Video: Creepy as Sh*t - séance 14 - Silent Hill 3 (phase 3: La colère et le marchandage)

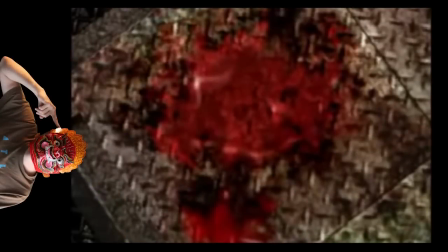36:43 Elle s'est émancipée des principes d'autrefois, elle sait faire la part des choses,
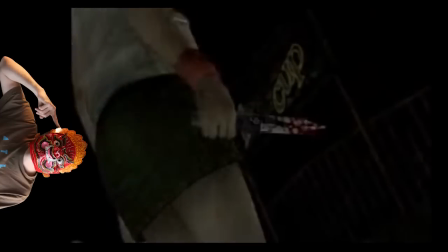36:47 et sa vengeance sonne comme un pied de nez à toutes les croyances magiques et divines, observant les croyances déchirées entre eux en son honneur.
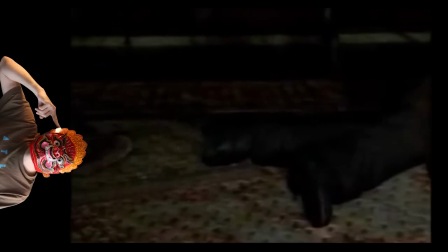36:54 On décèlera cependant un semblant de morale et de remords si on fait une deuxième partie en utilisant la même sauvegarde.
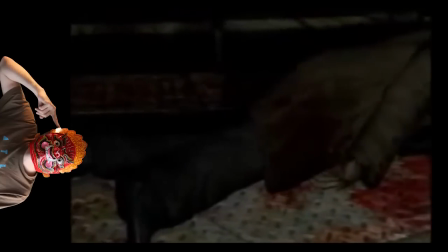37:00 Il est possible à ce moment-là de débloquer une nouvelle fin, intitulée « Possédée »,
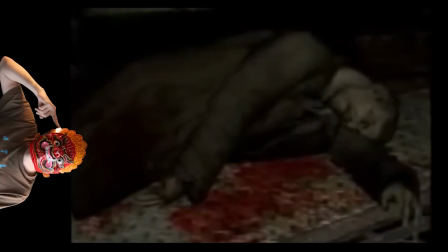37:04 dans laquelle Heather est devenue folle à force d'être trop sanguinaire et ne représente guère plus que de la haine et de la souffrance.
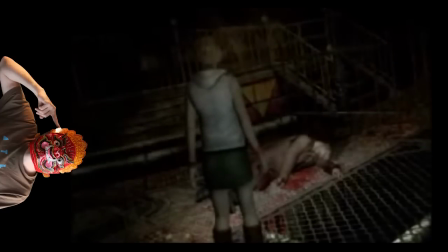37:11 Le philosophe doit savoir résister à la tentation de faire le bien. Si jamais l'avenir des heures venait à être compromis, l'ange Valtiel, probablement une création de la colère d'Alessa, veille à ce que tout se déroule comme prévu.
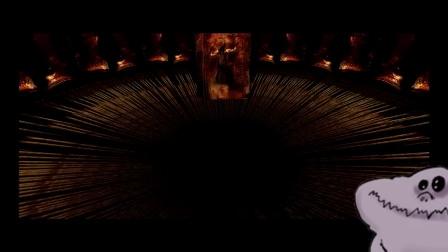37:22 C'est dans ce jeu que Valtiel, une entité unique dans l'univers de Silent Hill, fera ses premières apparitions.
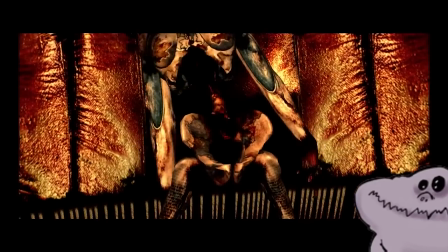37:27 Alors que Heather explore le centre commercial, la créature lui apparaît à travers les rideaux métalliques d'une cage d'ascenseur.
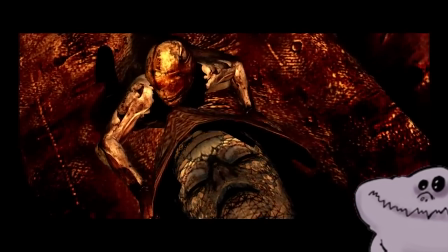37:33 Les portes se refermant automatiquement derrière le pauvre protagoniste, elle se retrouve dans un face-à-face forcé avec un être dont le visage semble n'être qu'un morceau de cuir
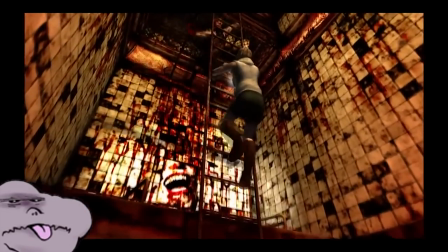37:41 tendu sur un crâne et dont la tête revivre tant qu'il est impossible de réellement discerner sa physionomie.
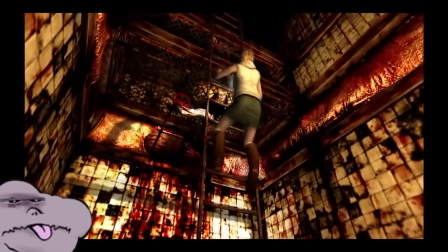37:46 Quelques sutures mal fichues lui tiennent lieu de bouche. Il semble vêtu d'une robe de cérémonie et des gants ensanglantés.
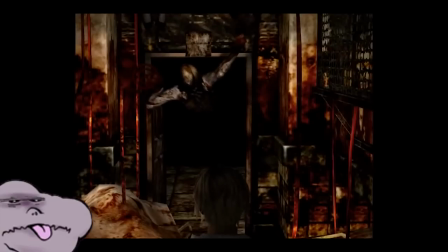37:52 Son corps est humanoïde, mais ses postures et mouvements sont si étranges et inattendus qu'on est plutôt enclin à l'associer à un insecte.
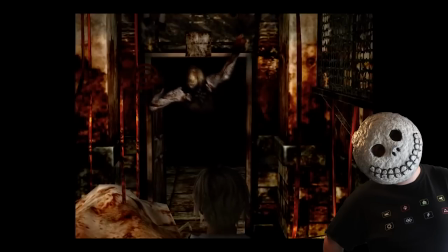37:58 Valtiel réapparaîtra plus ou moins régulièrement dans Silent Hill 3, souvent lors des transitions entre monde standard et monde altéré. Il sera presque toujours séparé de Heather par un grillage ou des barreaux, ce qui peut laisser au joueur le loisir de l'observer.
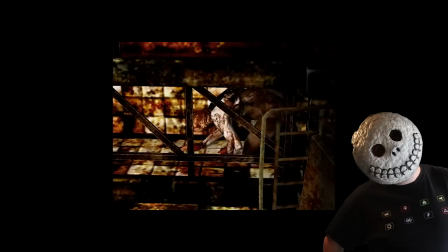38:10 Par ailleurs, si le joueur malhabile ou malchanceux laisse mourir Heather, on verra parfois,
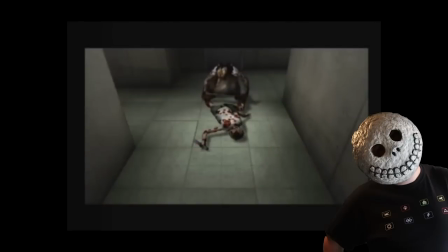38:15 avant l'écran de Game Over, le corps de l'héroïne traîné par Valtiel vers un insigne de l'ordre.
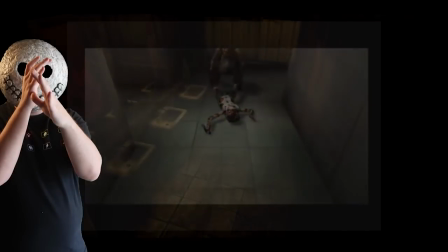38:20 Cet insigne, que nous croisons plusieurs fois dans la série, puisqu'il sert de point de sauvegarde, est nommé Halo of the Sun,
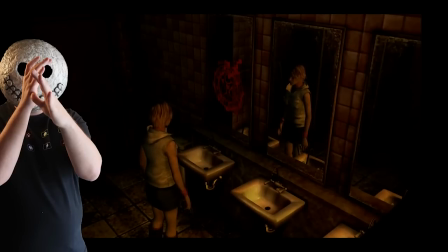38:25 en version originale, ce que nous avons choisi de traduire ici par Auréole solaire ou Cercle solaire.
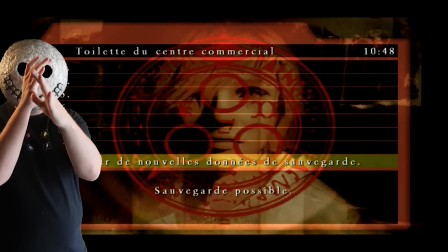38:31 Ce symbole religieux du culte de Silent Hill, une fois déchiffré,
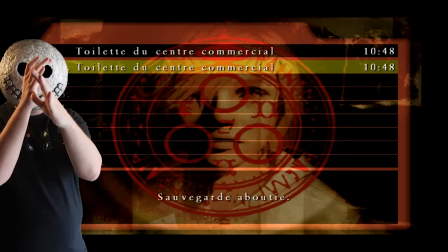38:34 rappelle en quelques mots la Genèse telle qu'elle est enseignée aux fidèles de la secte, ainsi que leur volonté de faire renaître leur dieu. Il signifie réincarnation, d'après Heather elle-même. Valtiel semble entretenir avec ce cercle une connexion particulière, peut-être aussi forte qu'avec le sceau de Métatron qu'il porte sur chacune de ses épaules.
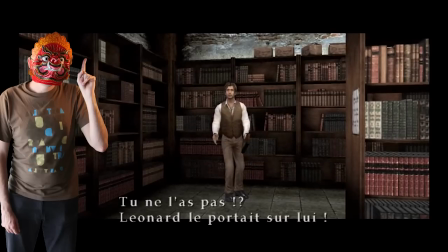38:53 Ce sceau est un autre dessin cabalistique religieux, présent depuis le premier épisode, défini dans un livre donné par Vincent comme « l'agent de Dieu ».
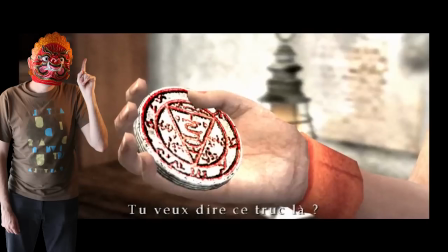39:01 Ce n'est pas un hasard si Valtiel est vu à plusieurs reprises tournant inlassablement une grande valve rouge circulaire.
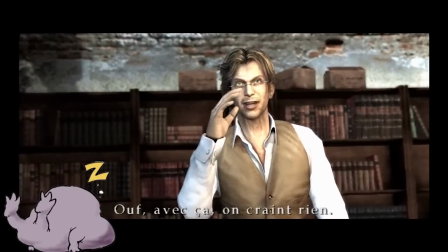39:07 D'après les textes de l'ordre, l'ange Métatron est intimement lié à Valtiel, au point que les deux personnages semblent se confondre. Le nom même de Valtiel est lui-même un dérivé du mot français « valet ». Il est le valet de Dieu et semble agir pour la renaissance de ce dernier.
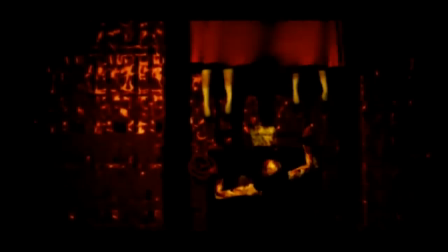39:19 C'est pour ressusciter la mère de Dieu qu'il traîne Heather vers les cercles solaires après sa mort.
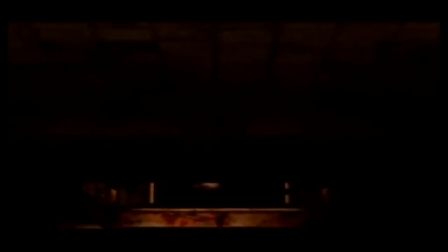39:24 Ce qui est en soi une façon intéressante de faire entrer le concept de point de sauvegarde dans le scénario du jeu.
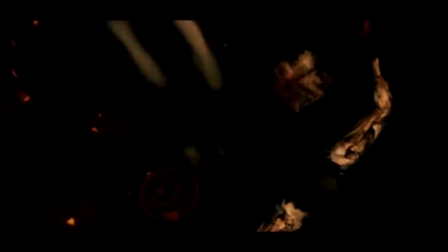39:28 Son apparence physique, qui n'est pas sans rappeler un accoucheur ensanglanté, semble appuyer son rôle de facilitateur dans la démarche de la renaissance divine.
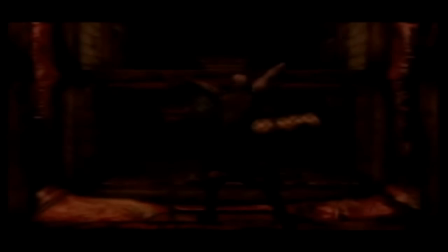39:36 Et par son action répétitive sur les valves, il semble symboliser l'idée du cycle de la vie, de la naissance et de la mort. Par ailleurs, le joueur n'affrontera jamais Valtiel. Ce dernier est toujours passif, mais il semble poursuivre Heather pour la surveiller peut-être. S'il fait montre de cruauté envers les autres entités présentes, il ne manifestera jamais d'animosité envers le personnage principal du jeu.
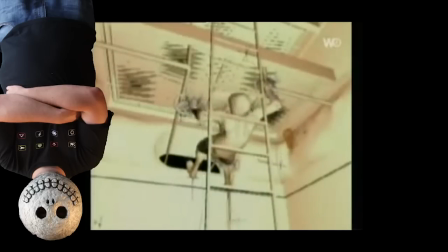39:57 Valtiel est donc une sorte d'entité neutre, son inhumanité ne représentant pas une forme de danger ou de menace.
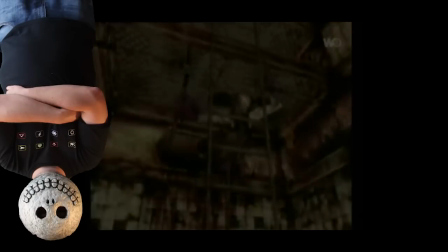40:02 À bien y réfléchir, Claudia semble être un antagoniste nettement plus inquiétant.
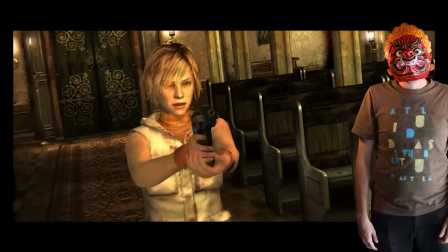40:06 En prenant du recul, on se rend compte qu'analyser les valeurs morales portées par Silent Hill 3 est une expérience fructueuse.
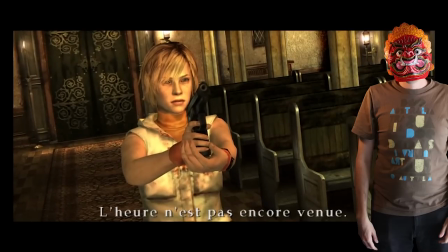40:13 Le jeu est fortement ancré dans sa géographie, et on ne peut pas l'imaginer se situer ailleurs que dans la ruralité américaine.
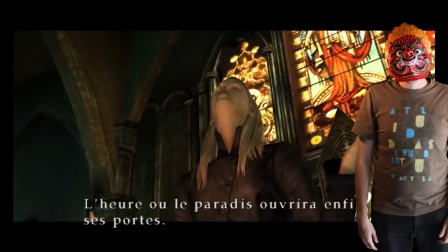40:19 Le fanatisme religieux moderne, tel qu'il est présenté dans le jeu, ne semble pas pouvoir s'imaginer ailleurs que dans la Bible Belt,
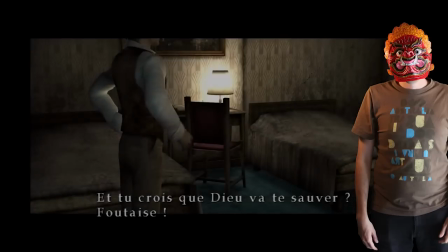40:25 et on pensera forcément à plusieurs reprises à l'épisode des sorcières de Salem, ou bien au télévangéliste qui rassemble les fidèles et les liasses de billets de banque.
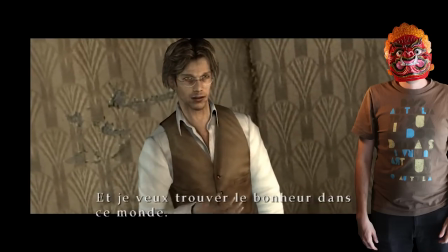40:33 On peut tout à fait rapprocher le combat de Heather de celui, tout à fait actuel aux États-Unis,
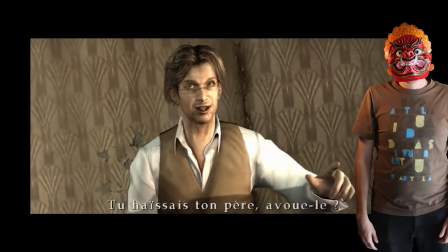40:37 de n'importe quelle femme cherchant à avorter alors qu'elle fait face à un environnement religieux.
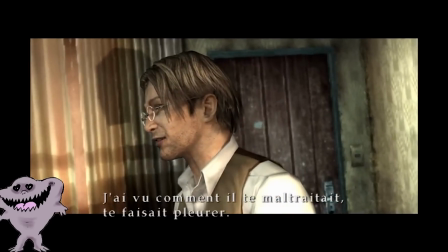40:42 Ne perdons pas de vue que c'est une équipe japonaise qui a écrit le jeu et que leur point de vue est forcément plus distancié.
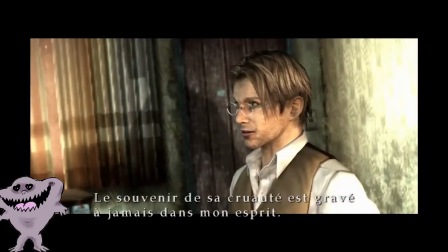40:48 Le message qu'ils sont nous adressés, à travers le duo Vincent-Claudia, n'est pas très flatteur envers la religion.